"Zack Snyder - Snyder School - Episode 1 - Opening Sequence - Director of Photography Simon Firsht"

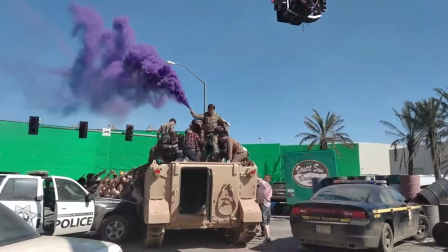0s
I'm telling you in advance how the movie's going to feel or be, but you're not maybe consciously clocking that in the moment that it's happening.
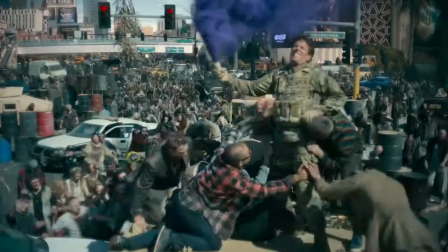7s
But if you look back on it, you're like, oh gosh, it was all there in a way.
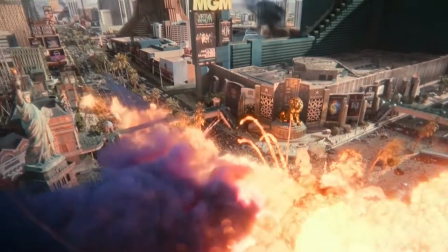13s
That's the real power of the title sequence.
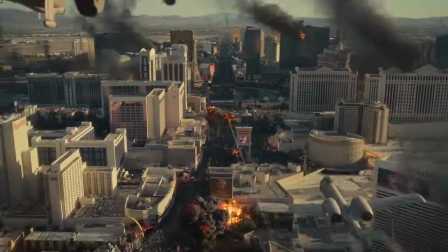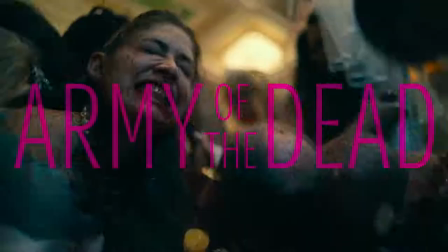So in this episode, we're going to talk a little bit about opening sequences of some of my movies, the title sequences in particular, and the title sequence for Army of the Dead. and we'll break it down, and I'll tell you about the how and the whys of it.
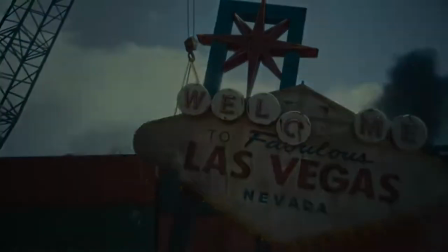45s
The opening sequence has a lot to do with just how you are going to experience the movie. I think it is a kind of underexploited aspect of movies in general. There's a lot of cool stuff that can be done within the constructs of the title sequence,
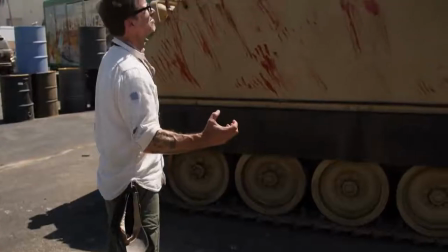58s
so I'm going to design this title sequence within the parameters of a song in the construct where we learn a bit of history, we're gonna learn about the contextual reality of where the film takes place, and we're gonna learn about the characters that we're gonna see.
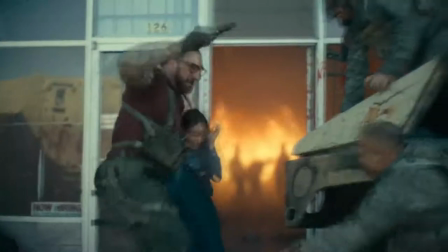75s
You know, it's kinda like it turns into an overture or some kind of prologue to the film.
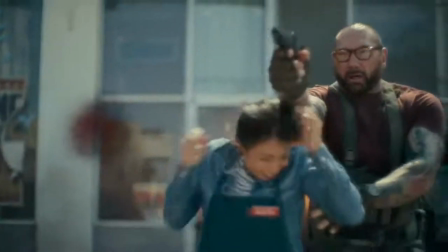81s Yeah, because you look back like that and you...
It's a conceit, right? The title sequence is a conceit. But there's a part of the movie where we see the names of the people that worked on this fake reality. So there's an amazing kind of suspension of disbelief that occurs. The title sequence is kind of refreshing.
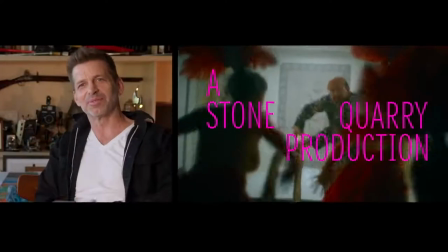101s
Mostly it's no dialogue. It's this sort of six minute silent film where I'm telling a pretty complicated story within the context of that. And I think the real power of cinema and the real power of art in a visual form is that it has the ability to sort of make you dissolve into the work.
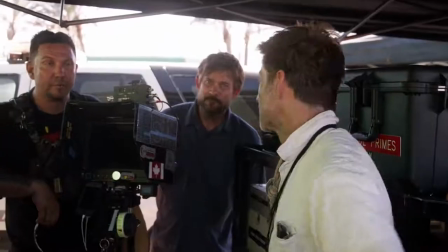124s That's great.
If you look at the history for me of the title sequences, I try and approach each one as their own thing, you know, like for Dawn of the Dead. One of my favorite elements of that is, you know, the graphics, like the way they blew the blood with a straw and created this kind of high contrast look.
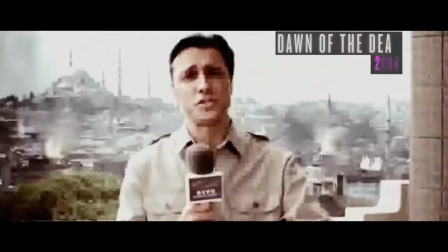148s
Then we put it together with stock footage and, you know, so it had a very kind of documentary feel, if you will, is different from the style that I normally shoot in.
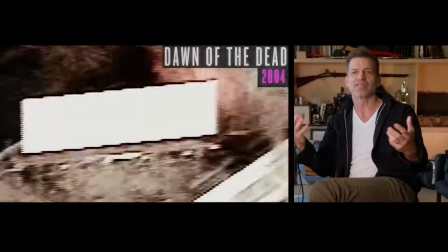157s
The reality of the title sequence helps us believe in the reality of the fall of the world into a zombie apocalypse. And then also the the Johnny Cash song, you know, when the man comes around is really iconic and you know, was perfect. And then when we did 300,
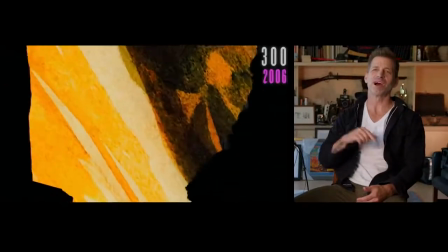173s
in the sense that 300 title sequence, say it was so informed by the graphic novel, which is a graphic novel that I love and the drawing style that I love.
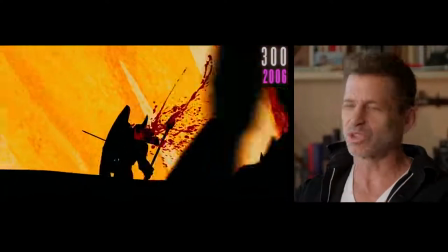180s
It's beautiful and it's graphic and it's like it speaks to the graphic novel and it has like incredible like everything.
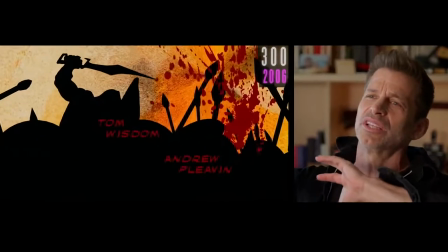187s
It kind of uses some of the cinematic style that we kind of coined in the movie and these big ramping like slow-motion blood sprays.
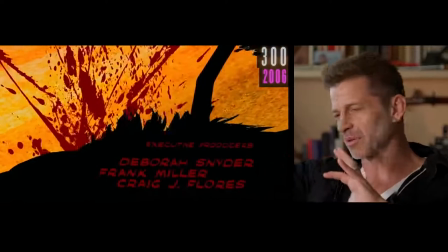195s
Really kind of painting with these big graphic reds and then of course Watchmen. Well let's let me look let's look a little bit at Watchmen because I think it's a it's a really good example of just Just how, where is Watchmen? This is Watchmen. And then Army is, I drew digitally. So just like with the photography, we've moved from analog to this.
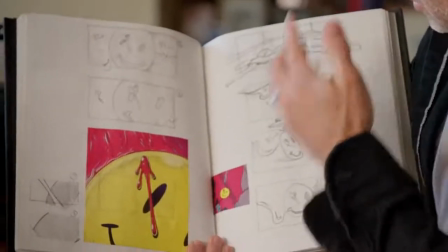227s
So, you know, if you're familiar with the movie, this is Blake's happy face pin, bouncing.
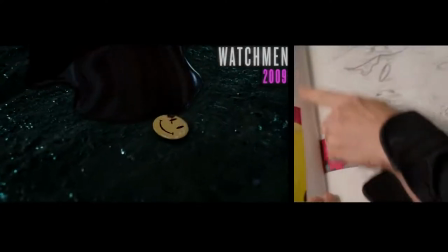236s
And then we drive into it.
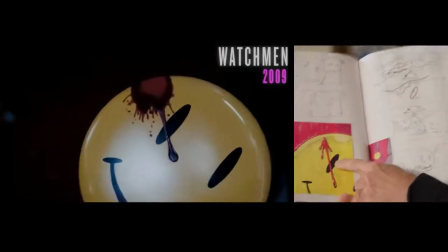240s
and we drive directly into the black origin of Batman.